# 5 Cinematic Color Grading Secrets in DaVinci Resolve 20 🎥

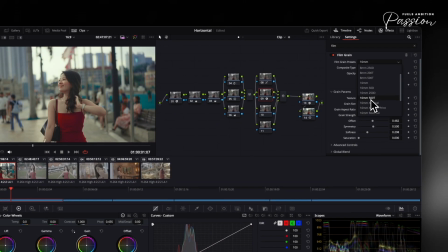(4:07)
Pick a 35mm preset matching your resolution, then adjust size between 0.4 and 1.2.
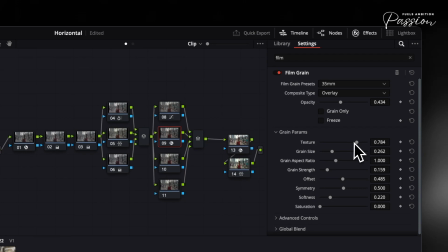(4:13)
Smaller values work best for digital sensors emulating fine grain stocks. Keep intensity subtle.
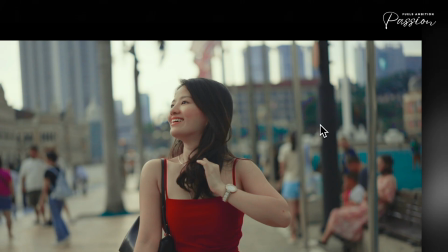(4:19)
Heavy grain distracts rather than enhances. For halation, use glow effects or plugins like Dehancer.
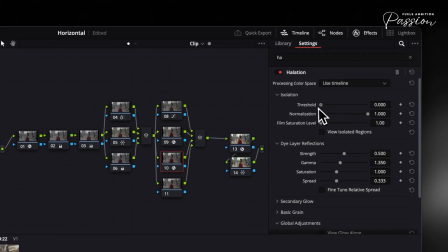(4:24)
Set threshold to target only the brightest highlights, 80-90% on your waveform, with radius between 1.5% and 3% of frame width.
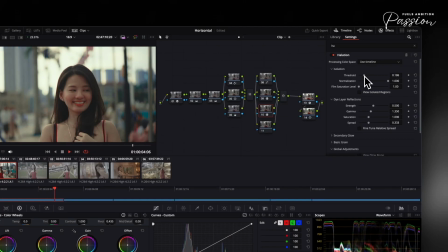(4:32)
Keep strength under 15%. The effect should gently bloom highlights, like light scattering through film emulsion, not create obvious glows.
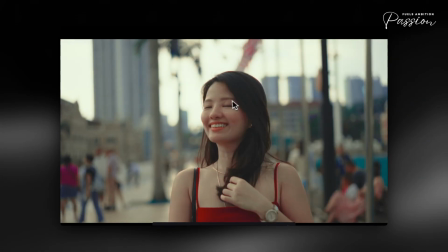(4:39)
Apply these in your final nodes after color grading. Use grain at 70-80% opacity for realism, creating that tactile texture of old film prints. To create depth in your scene, scene, apply the depth map effect in DaVinci Resolve.
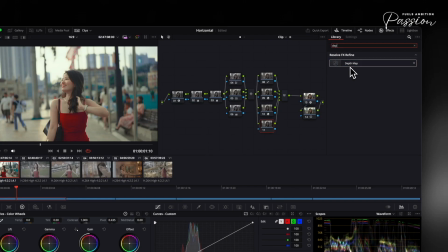(4:50)
Open the OpenFX panel and search for depth map. This tool separates foreground from background based on depth.
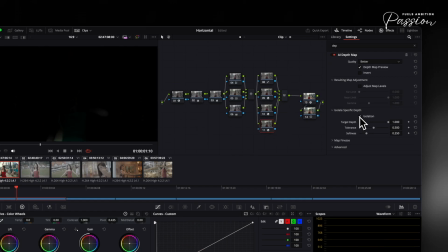(4:56)
Adjust the focus range to isolate your subject, then fine-tune the depth blur to control sharpness.
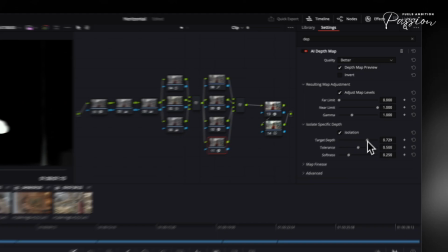(5:01)
For example, imagine a close-up interview shot where the background competes for attention. Before the depth map, everything appears equally sharp.
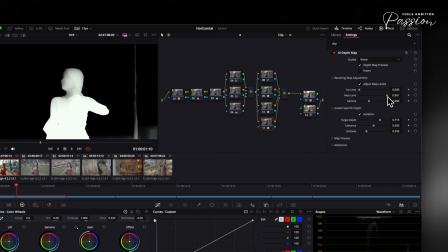(5:07)
After applying it, the subject pops forward while the background softens naturally, creating immediate focus.
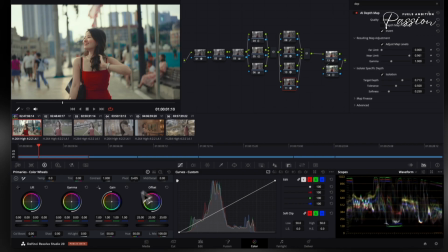(5:12)
Next, invert a mask on the background and slightly lower mid-tone detail for subtle separation.
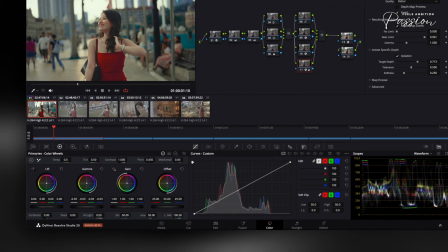(5:17)
Adjust contrast by 10-15% between subject and background, enough to enhance depth without looking artificial.
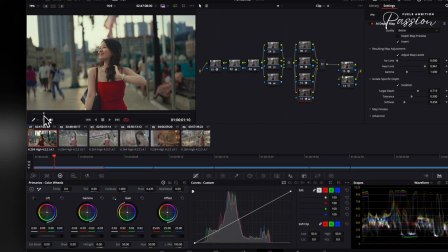(5:22)
Check your waveform to keep adjustments realistic. Pair this with slight color shifts. Warm the subject while cooling the background, keeping saturation differences under 5%.
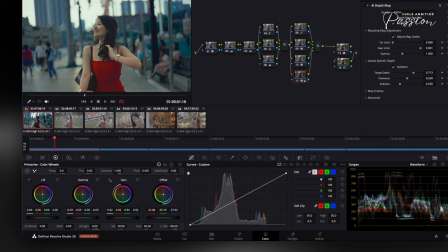(5:31)
The depth map complements qualifiers for tricky elements like hair or glass. Always preview at full resolution to avoid edge artifacts.
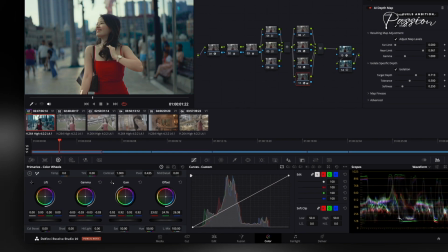(5:37)
For moving shots, animate the focus distance to maintain depth relationships. The goal is invisible enhancement.
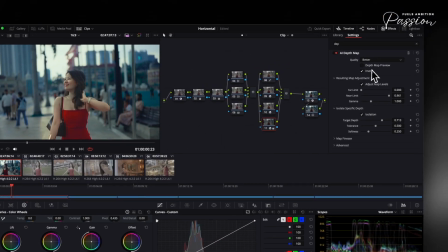(5:42)
Viewers should feel the depth, not see the technique. Proper foreground, background separation.